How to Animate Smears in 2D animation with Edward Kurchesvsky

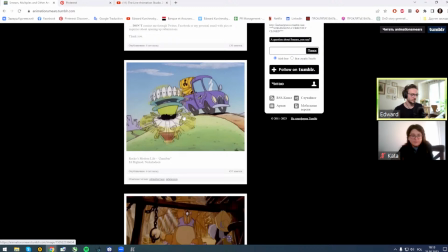For example, all this cartoon it's like with Bugs Bunny, you know, like all Looney Tunes.
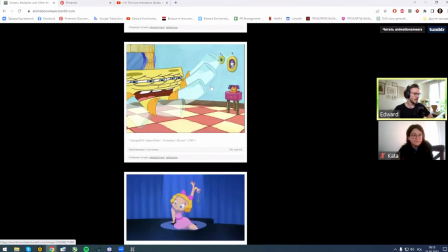It's like SpongeBob and stuff. And basically you show by smears fast movements. It's usually fast movements. Sometimes people will use them to cheat a bit and to draw less drawings,
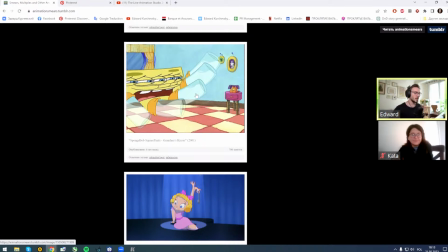but show the path, how animation moves, for example, from one point to another. But for example, me personally, I prefer to use them only, especially in the specific moments, and we're gonna talk about it right now.
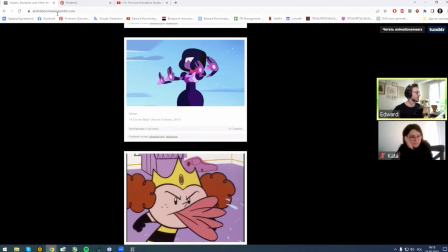So yeah, you can see this is a very cool library of smears. You can study smears. Here is basically called AnimationSmears.tumblr.com.
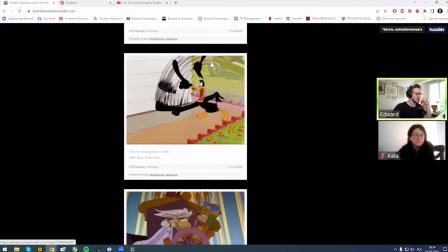and it's a huge library.
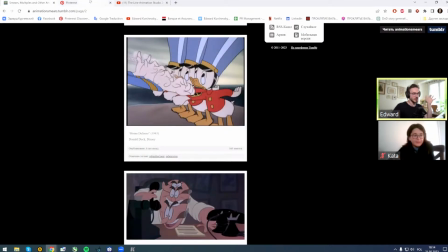Yeah, let's if you want to, because smears are always different.
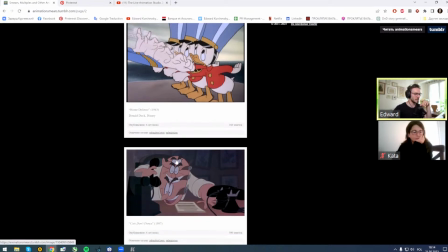Sometimes you can see that smears could be just repeated frames mixed together. For example, we have like two. I mean, we have point A and point B of our head, where it goes from and where,
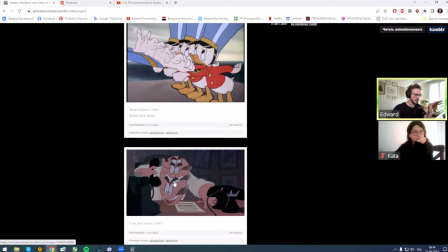and we also like add here in on the same drawing another basically face like in between.
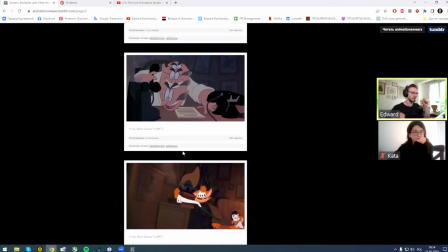Sometimes it's just like a stretched arm or face.
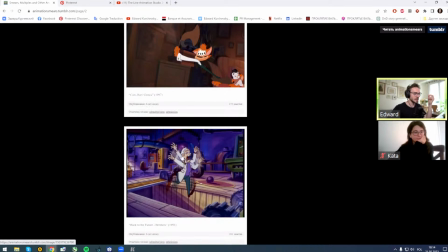Sometimes like you see here, it's a multiple like arms,
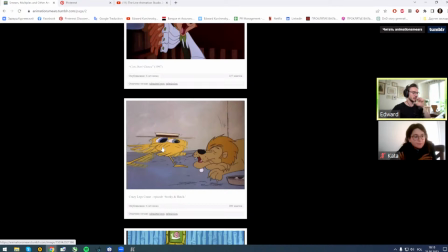like here, or sometimes it's just basically a drawn blur. It's you cannot see when what the shape means.
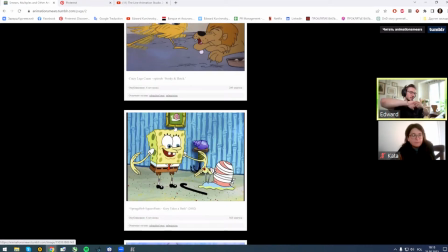You can see only the path, because it's like all stretched.
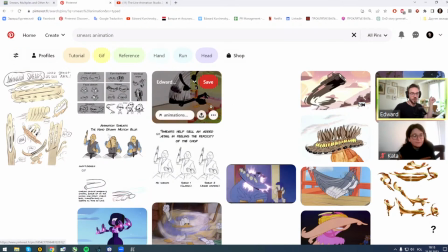For example, here, if you go to Pinterest, it's also another source to study smears.
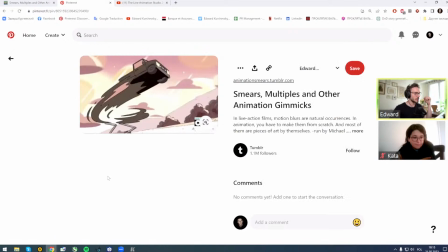For example, here, it's what I was talking about. You basically here see the color, the shape that's basically stretched from one point to another, just to show the path, show the arc.
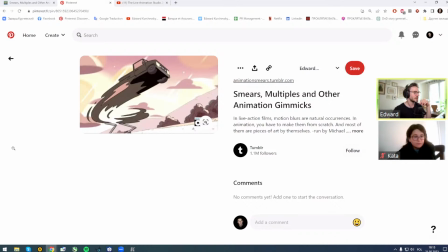So we cannot see here like 5 cars. No, it's just one car, but the silhouette just stretched.
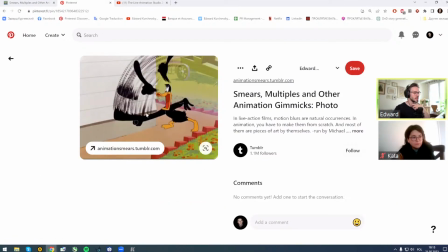Oh yeah, like here, it's also another way you can see that it's basically like a ink or coal, right? Like this more artistical way. Like, I mean, it's charcoal. Yeah, it's like a charcoal way of showing the smear of something black.
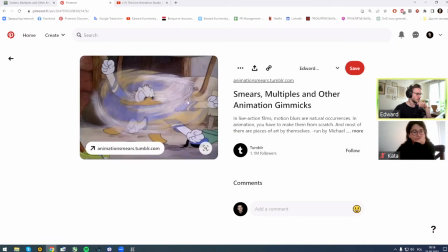So sometimes you can, here it's more like pastel.
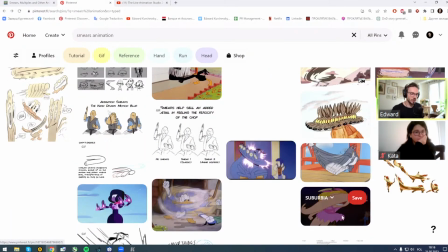Sometimes it's more graphical. Oh yeah, or like here, you can see that it's one big
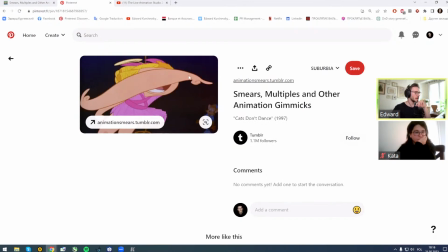like stretched arm that goes from one point to another.
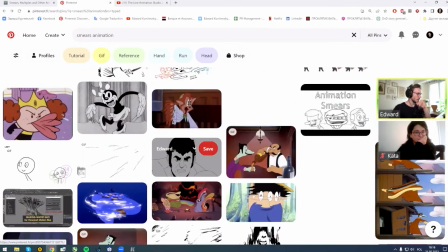And
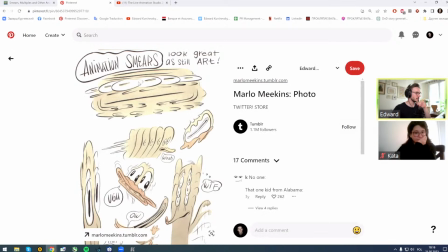sometimes it's more like that, like a mess. But it's usually you see smears on fast movements that in animation put it on once.
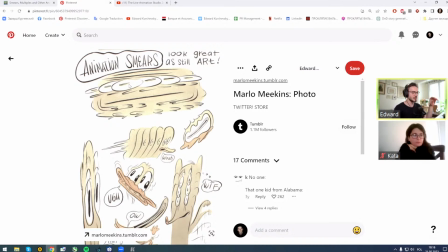I mean, if you're not advanced animator, I will explain to you what means ones, twos, and threes.
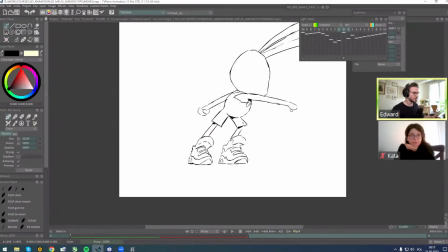Basically, in animation, you have between keys, I mean, you have timing, right?
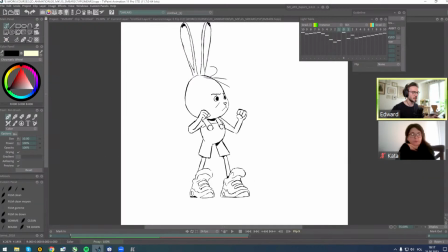In 1 second, we have 24 frames. It's our preview, it's our timing, and
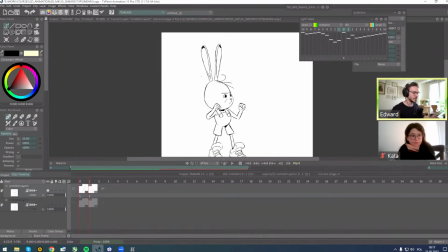to have some movement, basically, you have to put some time in it.